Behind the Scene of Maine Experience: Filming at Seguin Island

It was a wonderful opportunity as a videographer to find images, or at least try to find images, to fit Laura's vision of the script.
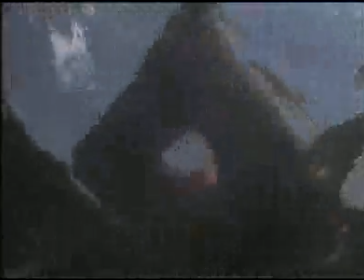We had the story of the three men in the boat that broke apart and they ended up swimming to the island.
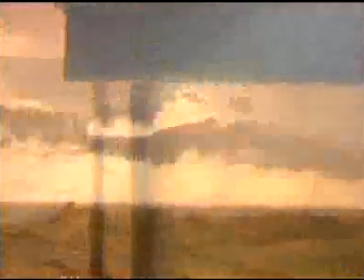The references to ghost stories. There's a beautiful shot of storm clouds coming in and it refers to piano music dancing in the wind.
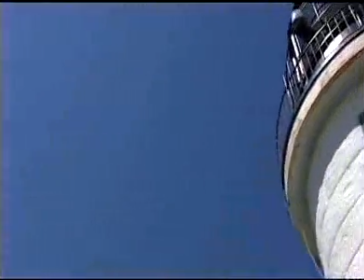And it just fits. Mike McDade did a fabulous job editing that one, that piece.
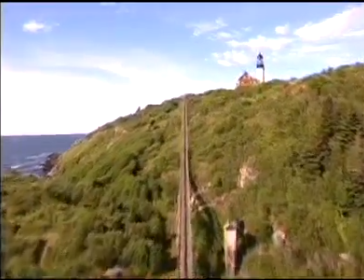Another great story of the tramway, there's a little railroad track that runs from the water up to the house.
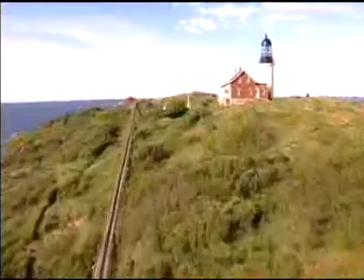They used to use this tram car to haul supplies, I think coal originally.
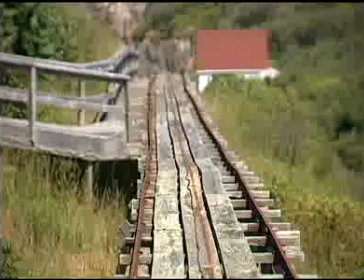And then many years ago, they had people and luggage on it and the cable broke and it goes sailing down the hill.
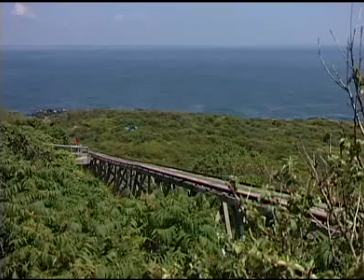The woman even has to throw off the baby and then jump off and everybody survives except the dog. So we wanted to shoot, we wanted to get images for that.
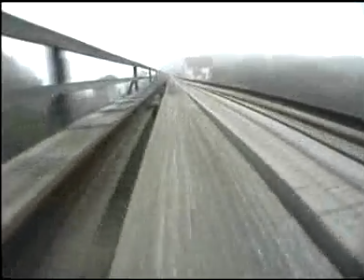They only run this thing twice a year to move the people on and to move them off. So we were there that late fall day, it was foggy.
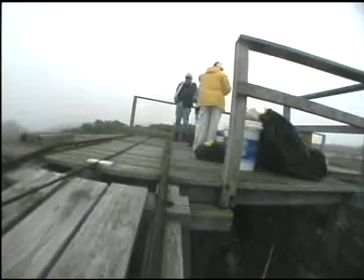It took a lot longer to get out there.
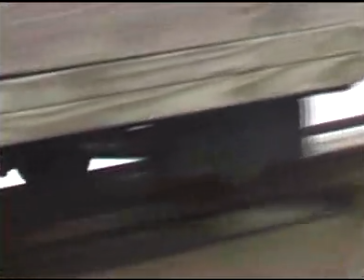We had to find images that could be used for the past because there were no people on this thing.
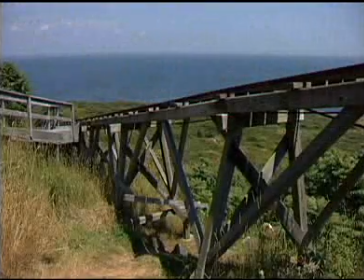So, close-ups of wheels, and we had a small camera on the car rolling, and when it's all cut together, it just moves, it looks beautiful.